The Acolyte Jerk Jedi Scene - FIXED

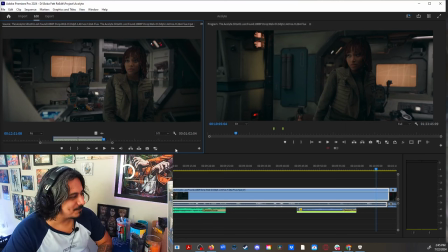like those abusive space cops you know so what i'm trying to do here is to make the situation a little bit more real yes they
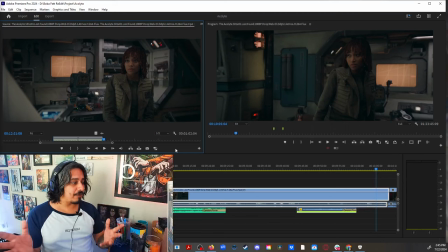are going to arrest her there's no cutting around it but at least let's let's make it more of a our hands are tied and don't want to do this as supposed to let's just grill you because we already know you know
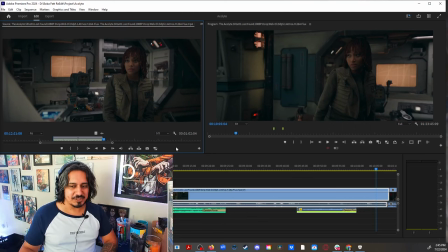so that's kind of the attitude with the pada when she comes in since
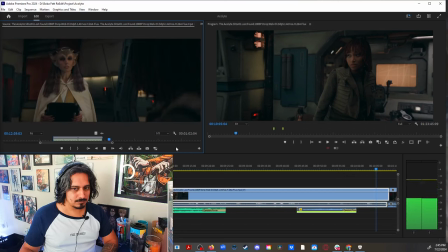i left the order so six years dangerous job dangerous job it has its perks
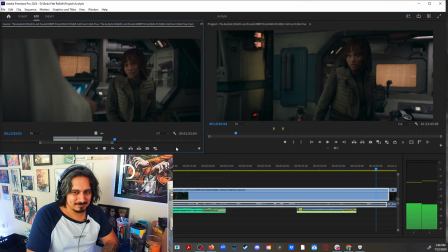then this part look i was trained to be a jedi when that didn't pan out those skills aren't exactly uh transferable i
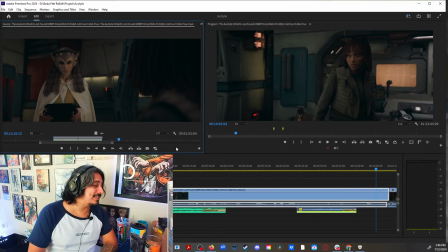needed a paycheck so she says that she lived the order because she needed a paycheck and the skills of a jedi are not transparent bitch you know how to fight you you know how to use the force like you're you're a monk like clearly there must be a job in space that can give you like you
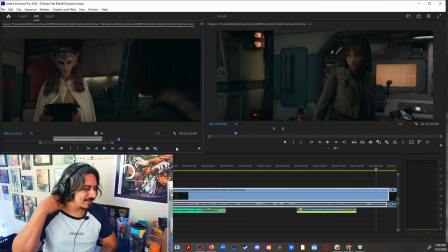know money plus the jedi like don't need that kind of shit but it's okay so all that all that conversation is not really necessary because further down the plot But where it's revealed that she used to be a Jedi,
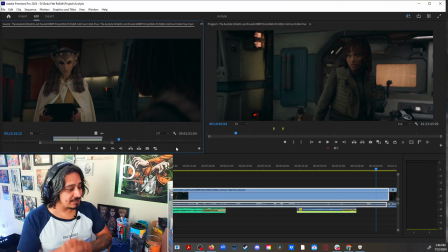I have it the first time that we find out that she used to be a Jedi with her former master.
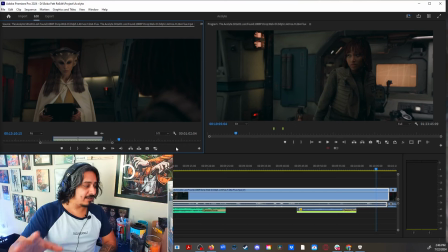Like later down the edit, where we find out that she was actually trained to be a Jedi, came on a conversation with her former master. That is more impactful to reveal than during this conversation where she's like, yeah, I used to be a Jedi, but I kind of wanted money.
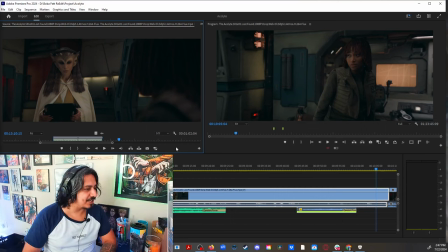Like, she diminishes the value of being a Jedi and makes it look more as a job than anything. And now, leaving the Order might be just emotional conflict or something, but it's never going to be revealed that it was because of money.
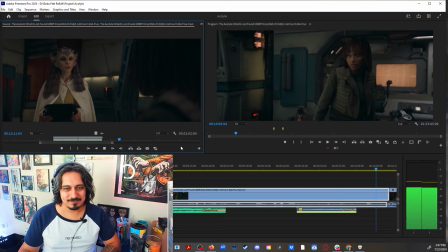Like, what the fuck?
When did you join the Order? When I was eight.
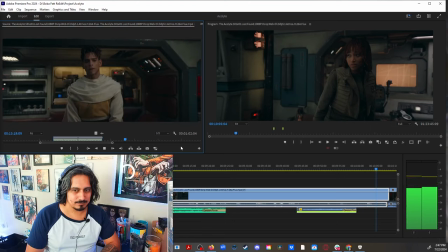Yord knows all of this. A major concern about admitting you to the Order was your age.
And the fact that you were mourning. so again we have this thing like she was
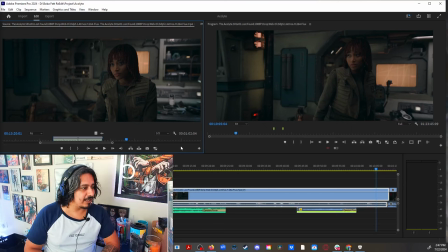mourning and that she came into the order late those things will come later in the edit but right now it just feels like heavy exposition
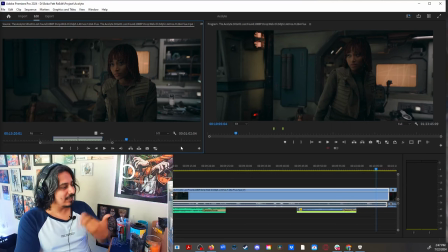and make the jedi look like jerks my
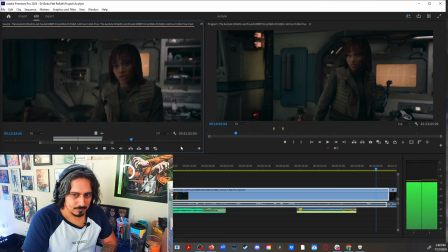circumstances were unique but the jedi council made their decision you
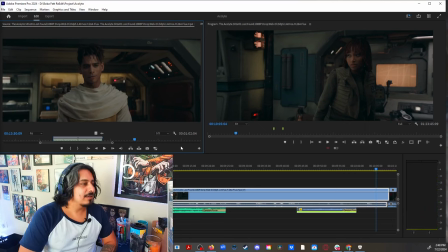lost your entire family again like we are already going to find this out but we're going to find out through visuals not by telling all of this conversation really feels like
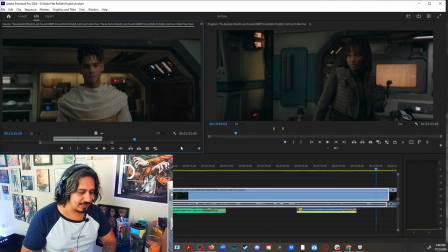super heavy exposition and it's not helping the pacing of the story move along
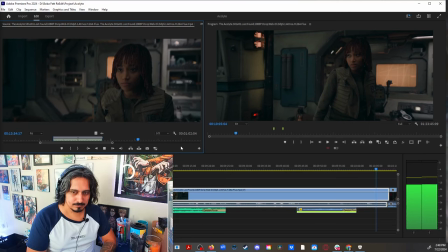your mother's your sister your village all died in the fire before master soul brought you into the jedi your
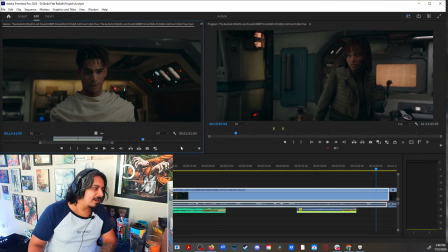training was difficult to say the least and again are we going to see this later yes we're going to see it we're going to see it we we don't need to hear it right now
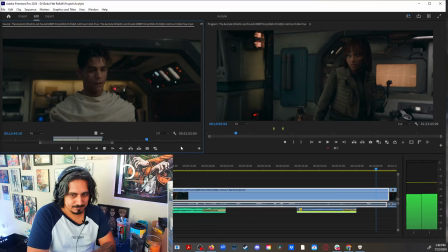attachments to those we have lost are the most difficult to let go